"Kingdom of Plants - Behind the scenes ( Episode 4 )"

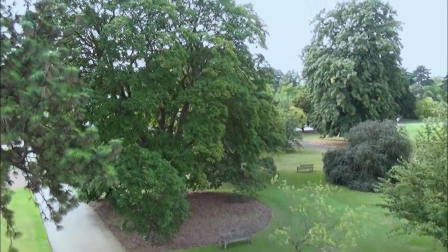Though they're working with cutting-edge technology, no one's yet found a way to capture and broadcast smell. The brief is to try and find smell through pictures,
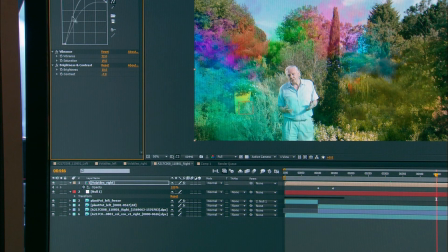so we had to come up with a concept that would enable us to show the viewer something as abstract as a smell in a visual form. The director wanted to show that each flower would have a different scent, and so we visualised that as a different colour.
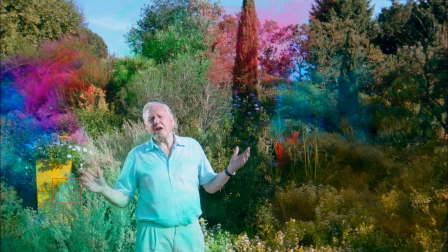This is all completely computer-generated smoke.
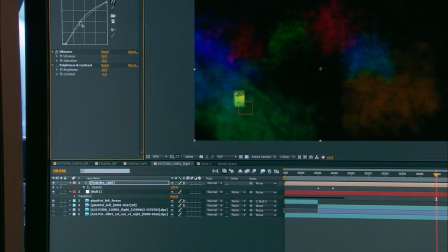It took quite a long time to render and layer in the appropriate way, but yeah, it's all CG.
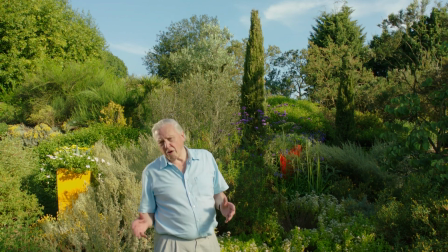Plants don't rely solely on colour to attract their insect pollinators.
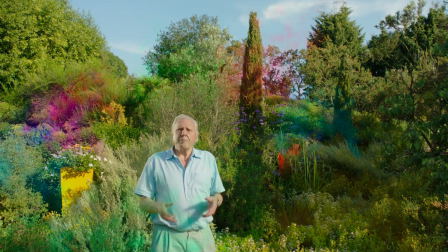They also produce smells.
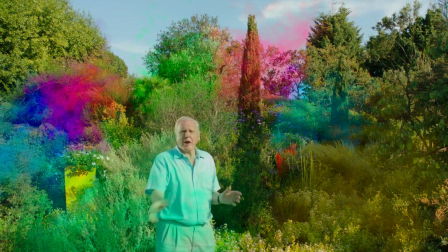In fact, as I stand here, I'm surrounded by a swirling vortex of perfumes of many kinds.
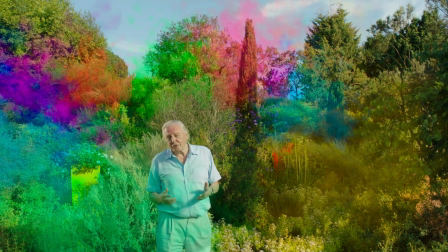But unhappily, the human nostrils can only detect about 5% of them.
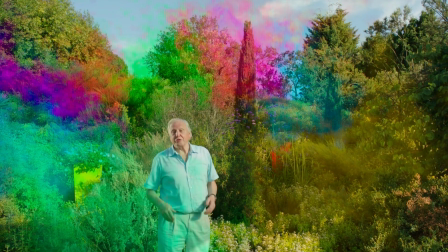Insects do very much better.
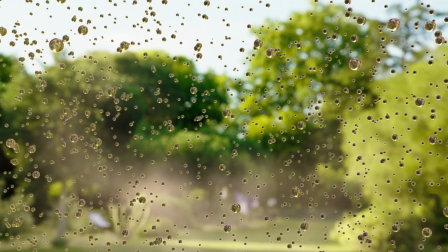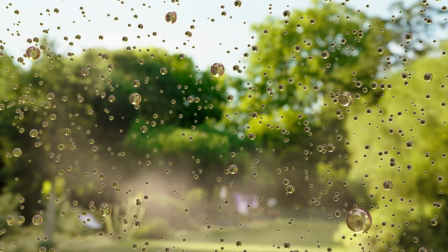The purpose of this shot was to convey
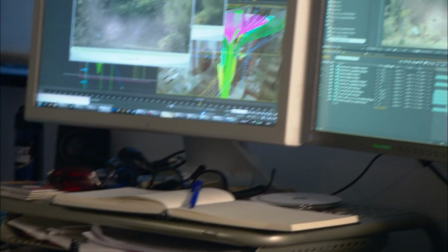these what are called volatiles, which are tiny, oily little particles in the air that plants release to communicate with other plants and insects.
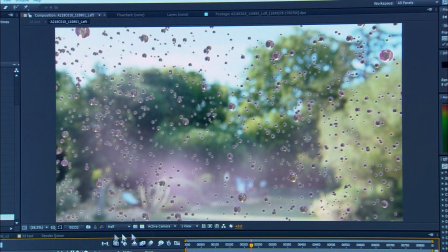And we wanted to be right in amongst them, so the 3D effect is enhanced. It's a big sort of 3D moment, I guess you call it, where the particles are around the viewer.
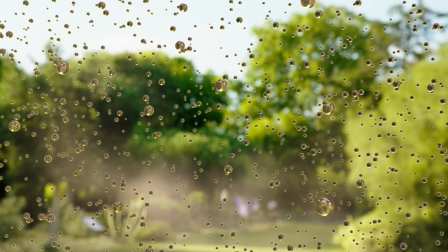This shot probably took 2 to 3 weeks.
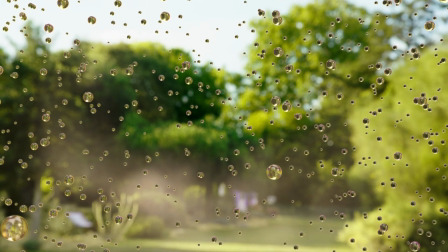We can imagine microscopic droplets of these volatile oils suspended in the air.
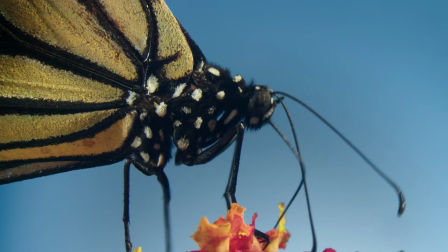Many insects have antennae that are extraordinarily sensitive to them.
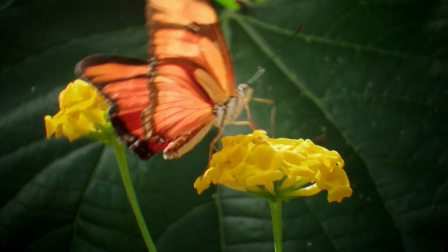Some can detect a concentration of just a few parts per billion.
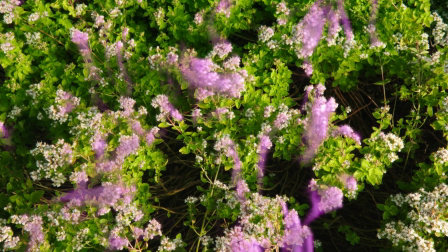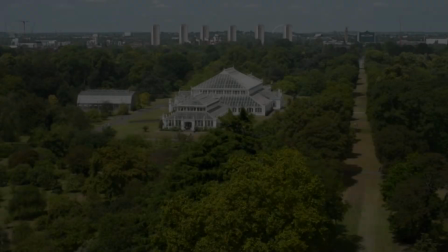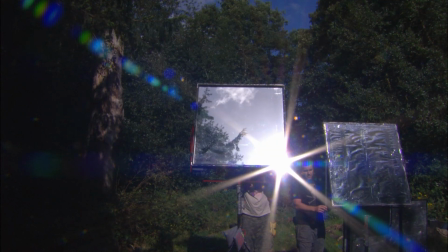Seasons come at Kew and seasons go, but some things remain constant.
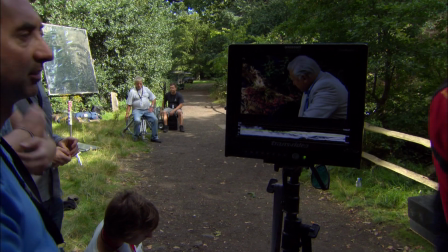Noise is one of them.
Turn over. Turning, wait on the plane. Yeah. 371.
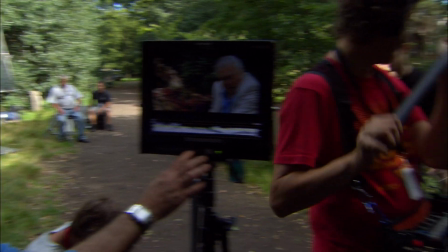We're going to wait for the plane? Yes, we'll wait for the plane to disappear. Edge.
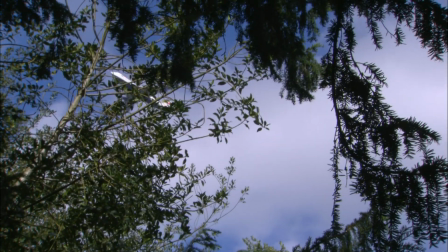Botanical paradise it may be, but Kew sits in the middle of London, directly beneath the Heathrow flight path. I've never succeeded in managing to persuade British Airways or the Heathrow Airport to change any one jot or tittle of their plans, even on the occasion when I was actually producing the Queen. They said, no, I can't do that.
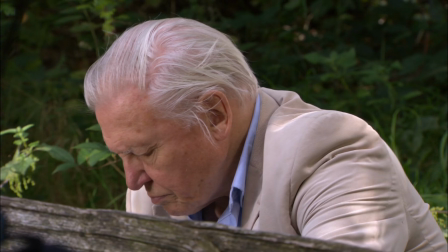Okay, camera is set.
You have to start the camera and one thing and another while there's still actually a noise.
Here we go then, quiet please.
And wait for the recorders to say, go, and then you say, ah, no, blah, blah, blah, blah, blah. And the temptations, of course, say very quickly, but you have to be very calm.
And action.
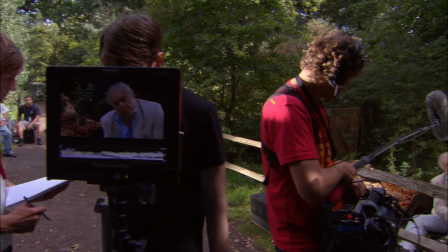These are the fruiting bodies of a fungus.
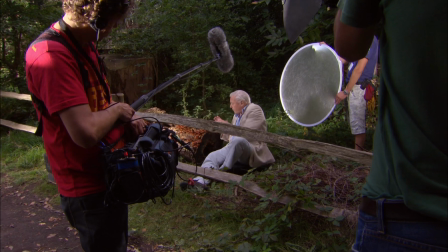Their function is to produce dust-like spores, which are then blown away through the woodland to grow elsewhere.
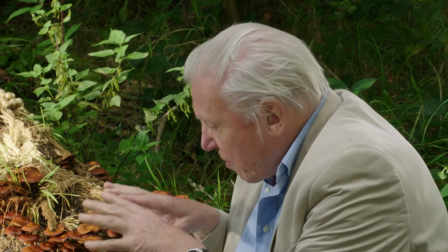But these are only a tiny part of the fungus. Most of the body of the fungus is beneath the ground,
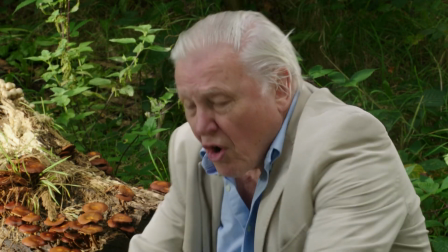a tangle of tiny threads which extend for hundreds of yards through the forest.
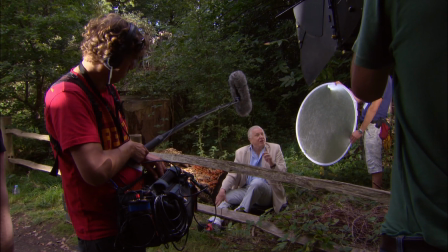And we're now beginning to realize that those threads are essential for the growth and health of many of the woodland plants.